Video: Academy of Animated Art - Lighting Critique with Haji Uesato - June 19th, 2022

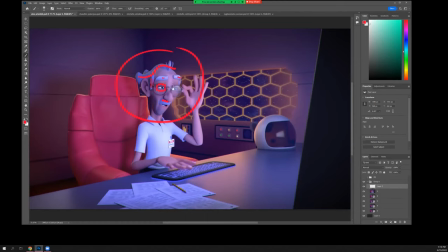(3:04)
first his his white hair and then brighter than that his eyes and that's that's sort of the level that you want now also there are issues with other things competing with this um this this chair is
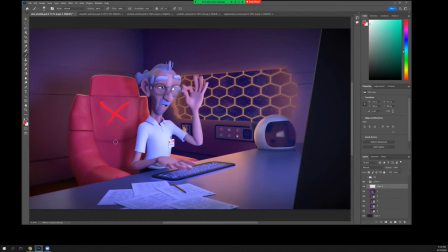(3:19)
pretty hot right it's it's because of its color you look over there but it's also quite bright and um the other thing is the shirt shirt's really bright right i mean it's it's it's right up there with his eyes so there's
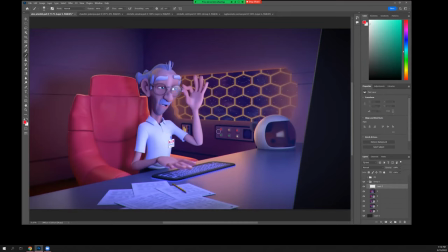(3:36)
going to be an issue um there um now i i took this frame from not your latest version which seems like you put some you did some grading on it you you know you added a little contrast and maybe a
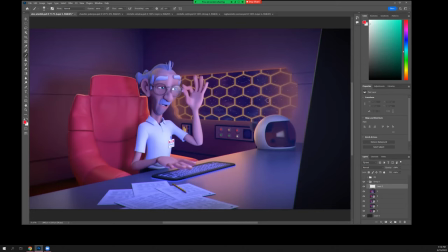(3:52)
vignette or something as well yeah so I mean that I think that overall that looked better but these the comments that I just made still stand and I think also just some little things you could do this this glow around
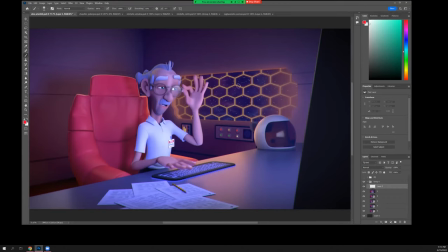(4:08)
the window feels a little little it's a little too strong it's a little too short i'm assuming that this this thing is supposed to be some kind of force field or something yeah like an actual window yeah okay in that case you know i think
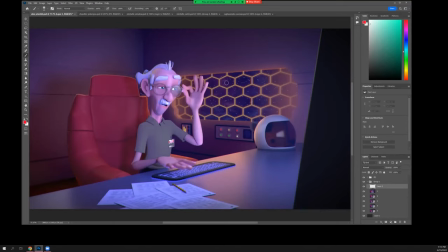(4:24)
oops you think uh all right that's my pain over like you could glow these things a little bit or actually quite a bit right like they're almost i think there's a little bit on there but
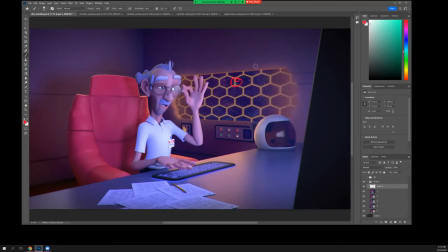(4:38)
you could go way heavier and have most of the globe here not and and less of it or not as bright there because it's it's not clear how it's spilling to this side i like that there's something there it would bounce around but you can definitely you know make this a lot
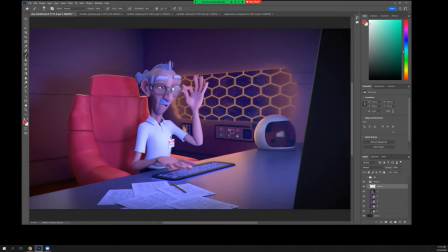(4:55)
hotter okay and you know you might want to do the same thing with some of these some of these uh jelly beans you know i don't know less so there but also like on the keyboard itself that could glow a little bit too okay now that brings
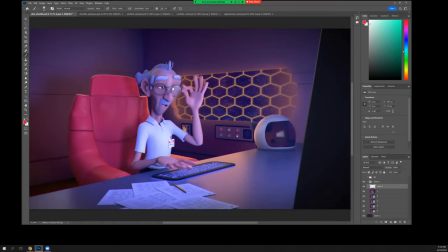(5:13)
up this question like what is this reflection here it's uh it's glowing just a little bit i didn't push it too hot um because the first time i had done it it was it was way hot and i may have toned it down uh too much yeah well it just it looks odd like it you know if it's
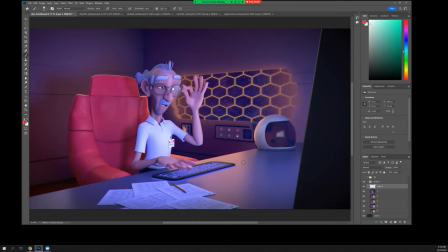(5:30)
is it like uh leds under the keyboard kind of thing yeah that's exactly what i was going for yeah i think either needs to spread out more or or be really tight and hot but i i don't think it's really helping you that's the thing okay primarily you know because
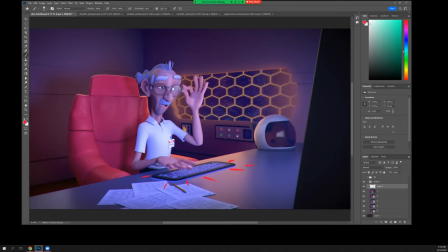(5:50)
it's it's right now it feels like a weird reflection that doesn't quite make sense because you have a dark keyboard so i i don't think you i think you should just get rid of it and glow up the actual you know sort of the keypad
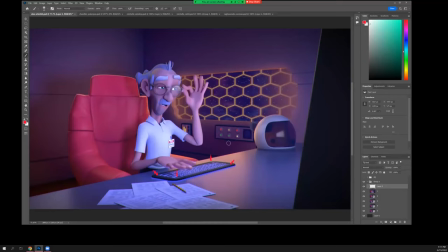(6:05)
because you know that'll be actually more interesting anyway and definitely clear okay so i did do a paint over what i was talking about
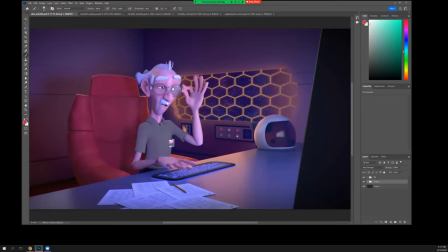(6:20)
oh i changed the color of his shirt i don't know if that's an option and you know this this didn't doesn't look particularly good because it's all done in comp and you know it was very bright so it was a little it's a little hard but uh the the important thing
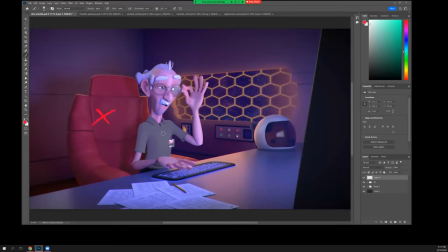(6:36)
is like in this hierarchy this this chair is pushed down the shirt is pushed down and his head is reading you know much more of clearly and it's it's the predominant thing in frame okay it's